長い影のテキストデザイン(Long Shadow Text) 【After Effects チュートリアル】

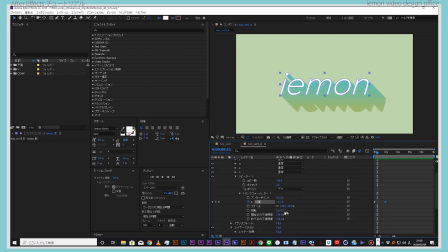これはですねここの回転というパラメータをね数値を変えてあげることによってこのようにアニメーションをつけることができますので
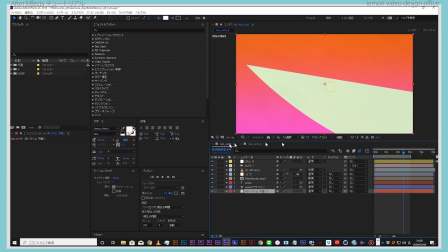これでですね先ほどの最後のねトランジション部分といいますか
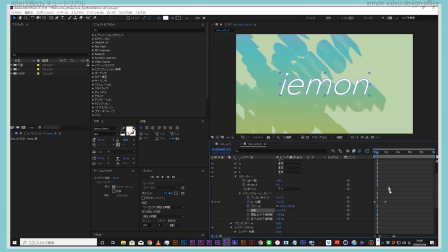この部分を作っていますはいこの3つですねこの3つにキーフレーム打ってもらって
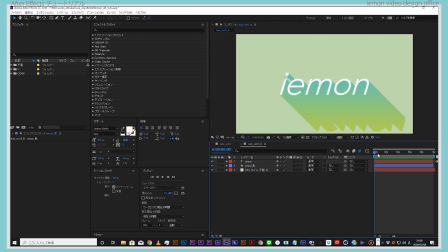今回はねアニメーションをつけております今回はねこの影のつけ方がテーマなのでここをね詳しくやりましたが
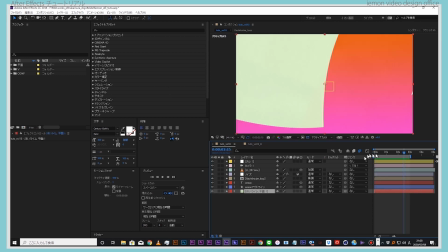簡単に最終のコンポジット方法ちょっとね質感のつけ方だけをね
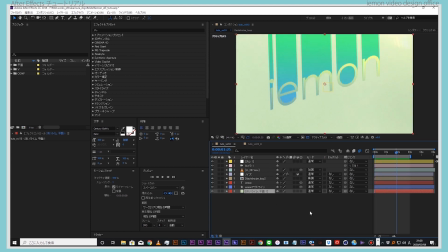紹介していきたいと思います今作ったイエモンのテキスト
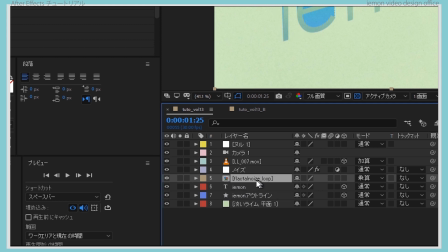イエモンの影の上にですねフラクタルノイズループっていうのをね
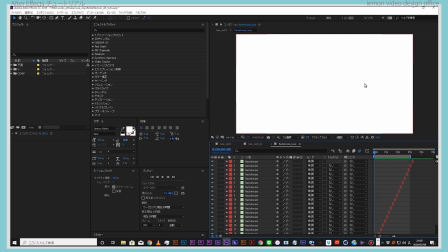つけてましてこれはどうやって作ってるかと言いますと見づらいと思うんですがかすかにねこれノイズが走っています
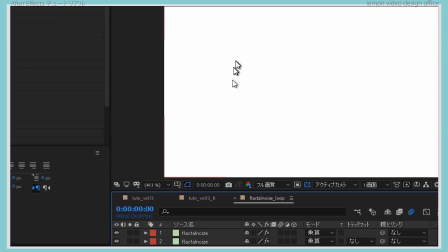かすかなこのわかりにくいなーっていうこの微妙な感じなんですが
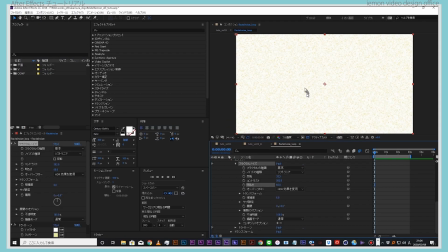明るさをちょっと下げるとこのような感じでフラクタルノイズこのようなノイズを作ってるんですねはいこんな感じでね5フレームごとにフラクタルノイズの形を変えて並べることでこのようなねちょっとカクカクしたようなノイズのアニメーションを作ることができますので
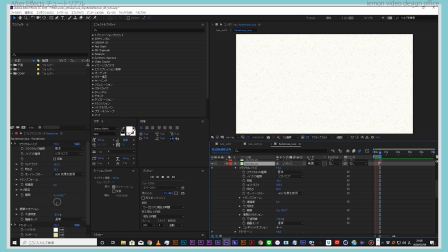髪の質感のようなアニメーションの雰囲気をこれでね作っていますこれをループさせてですね上から乗算してね重ねています
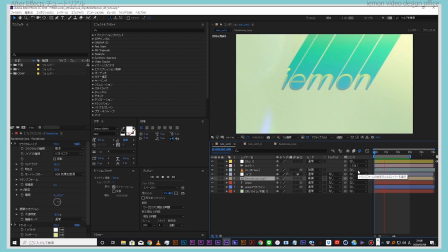こういう雰囲気の質感を作るときにこのテクニックはよく使ったりしますねその上からさらにですねこれも僕はよく使うんですけどもノイズというエフェクトをかけています調整レイヤーを出してきましてエフェクトからノイズで
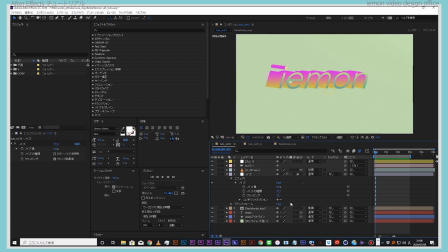今回は8%ノイズをかけていまして少しね表面ざらついた感じを作っています
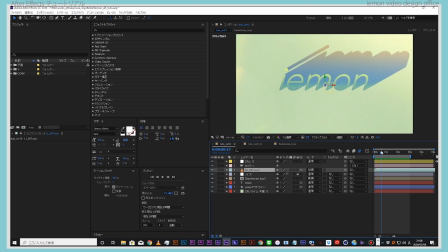その上から素材を重ねてるんですがライトリークですねこの
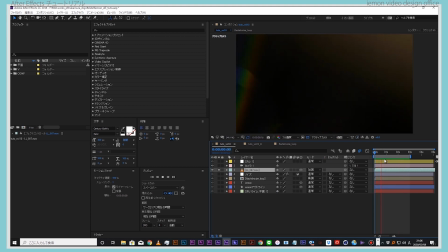ようなフレアの素材ライトのフレアの素材をね上から重ねています
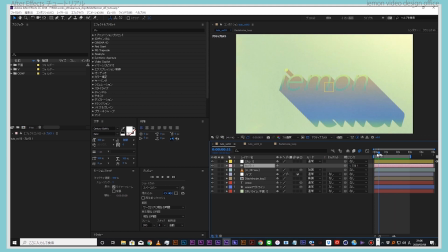であとはカメラを置いてですねこのようなアニメーションつけてるんですがちょっと揺れてる感じが出てると思うんですが
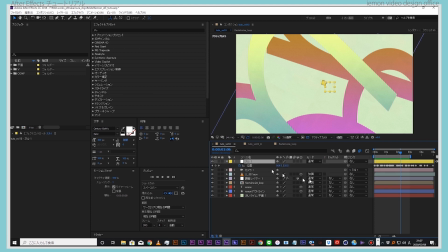これはですねこのヌルオブジェクトを作ってですねモーションスケッチで自分で手書きでですね
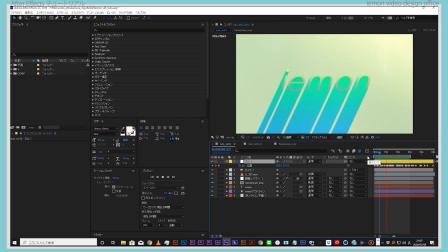このようなちょっと揺れるようなアニメーションをカメラにつけてですねこの画面がね少し揺れているような雰囲気を出してですね
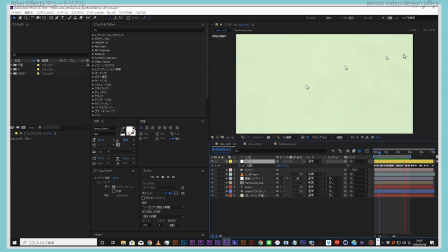手ブレの感じを作っていますまあ今回やっているのはねこのような感じの作業です
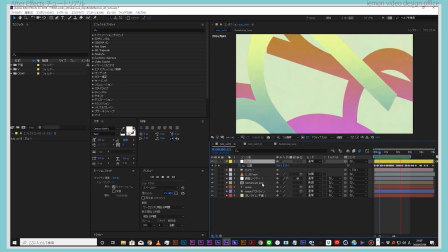またこのねモーションスケッチのやり方とかフラクターノイズループの作り方のパターンとかね
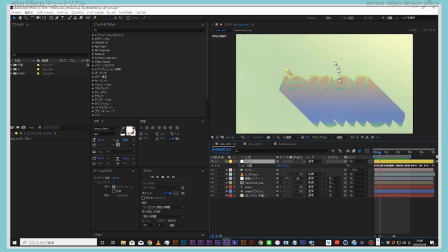もっと詳しく他の動画で紹介したいと思いますので今回はねこのモーショングラフィックスの表現でよく見るこの長い影のつけ方ですね紹介しましたはいというわけで今日の動画は以上になりますこうやってねリピーター使ってね色々工夫すればいろんなね表現作ることができますのでまだね紹介していきたいと思いますアフタイトのチュードリアル以外にも3DCソフトのCinema 4Dの解説だったりとか動画編集ソフトのPremiere ProスマホアプリバージョンのiMovieの解説だったりとか自分で編集されているYouTuberの方に向けたちょっとしたね編集のテクニックとか知識を解説する動画を上げてますのでよかったらねチャンネル登録し他の動画も見てみてください今日はこれで終わりますありがとうございました